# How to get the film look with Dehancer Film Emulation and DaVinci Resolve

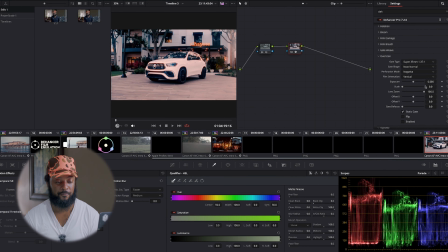(16:37)
The film breath, I'm not gonna use it. I don't really want a jerky motion, but I want the colors and I want the film emulation from it. Now, using an overscan, this is a stylistic look.
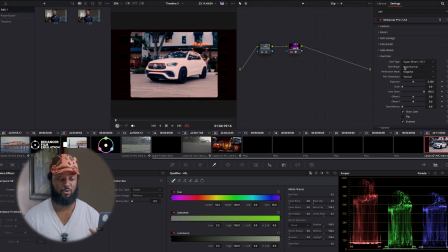(16:48)
A lot of people use this, especially if they just want to highlight a certain part of the film and make it give a certain feel to it. You can use the standard 8mm. You can make it sharp, which will sharpen out those corners there.
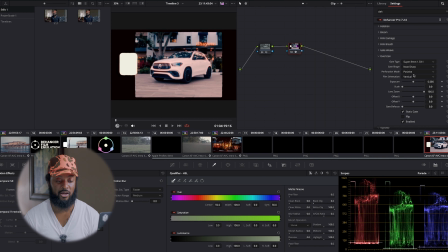(17:02)
You can also change the perforation to make it positive, which will give you that white spot there. But for this, I'll just leave it as a negative because I like that. I like the way it looks. Or we can do something else and we can choose the widescreen, which is also a nice look. So I think that this is really good for many people who like to experiment.
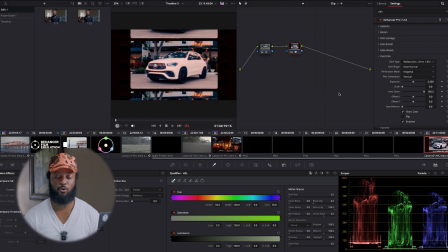(17:21)
For some people, it can be a one-click function, but for those who are really colorists and they really want to get a certain look out of it, Dehancer shows you so many options that it has, and I think that's one of the best benefits of using this program. So adding a vignette to it, which will create more of a moody look.
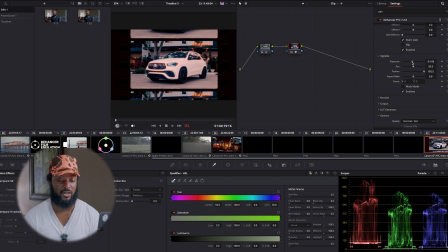(17:39)
I can turn down the exposure, but once again, this was shot like in the afternoon, so I really don't want to make it too dark. The size of it, right? It adds to it, but I don't want to take away because I want to highlight what's going on in the background outside of the car being there.
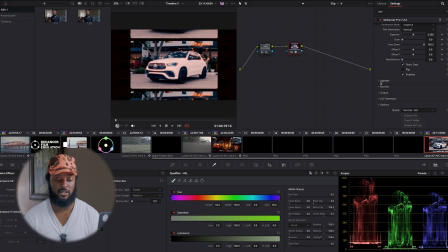(17:56)
All right, but just some of those things that are available if you ever need it. And then it also has a monitor, which is very good because you can show the false color,
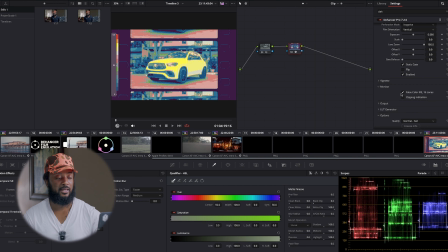(18:08)
which will give you exactly what's going on your IRE scale. So you can see what's overdone, what's underdone. And I think that's very good. Also gives you clipping information. You can see what the highlights and the shadows are looking at.
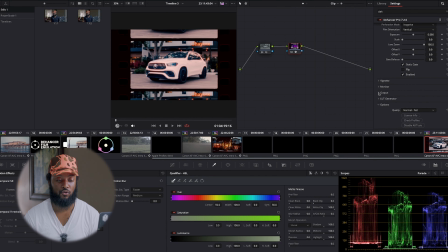(18:24)
Right, so the monitor option is also very good. And then you have an output. So if after you've done everything and you don't want to use the intensity of it to its fullest capacity, you can turn it down, right? Let's say we leave this at 85, right?
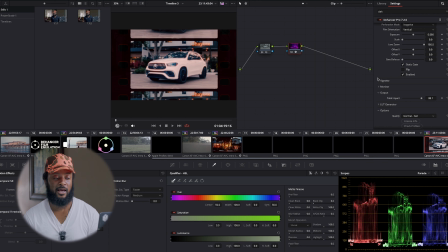(18:43)
So it gives a certain look. It gives a hazy, dreamy look, highlighting the restaurant in the back, but also showcasing the car. And then outside of that, this is one of the most important features, is that you can actually create a LUT from this.
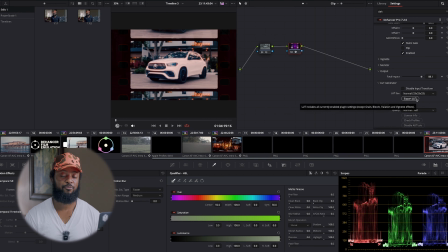(18:57)
So if you have different films or different pieces of footage that is shot in the same location and you want to use that LUT for that specific look under those lighting conditions, you can just simply export a LUT. It'll collect all the information that it has to collect, right?
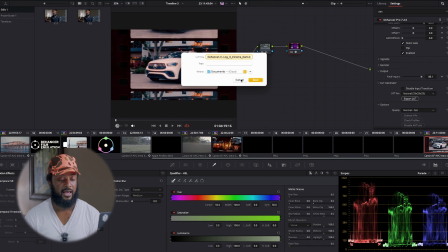(19:17)
You can now save it into wherever you want to save it. And then you can simply go into your LUTs.
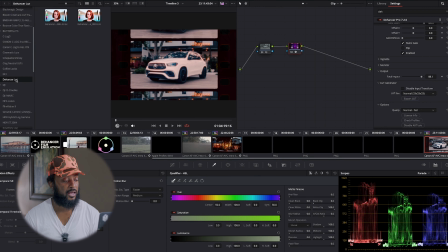(19:24)
And because I've done this already, I have a Dehancer LUT. I've actually done 2 of them. So this is one look, right? So let's just say I disabled, let's save this look, right? Let's save this look. Of course, in DaVinci, you have to grab a still, put it in your gallery.
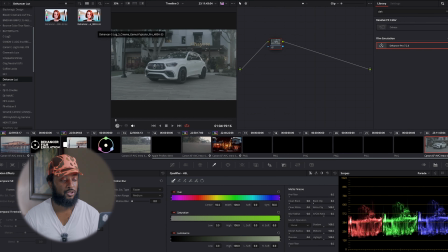(19:44)
And I'm going to reset the nodes on here, and I'm going to use another look. So let's apply this LUT.
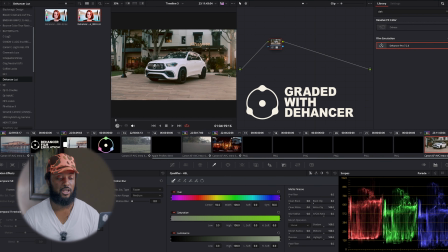(19:50)
This is another look. This looks amazing. So once again, this is before and this is after. It gives a completely different look, but at the same time, all the stylistic choices that you want are actually within it.
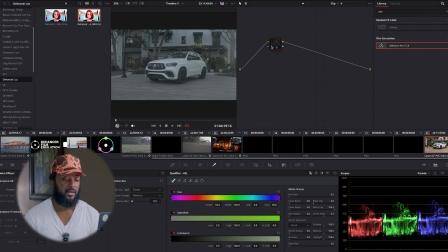(20:05)
So let's say I didn't want it so red. Let's add another node. And let's choose another plugin, another LUT. And you can see, once again, still using that same Kodak film, the Fujifilm, sorry, Fujifilm.
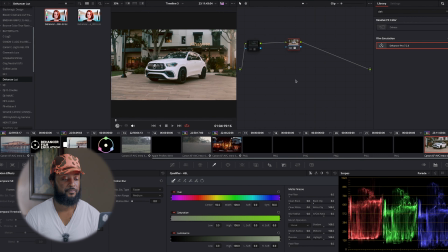(20:28)
And it has a nice look. Oops, take this one off. Even if I added both of them, it still gives a good look, but I think that's a little bit overdone. So you can add your own LUT and it comes out pretty good. So once again, who is this for? I think this is for those who are colorists.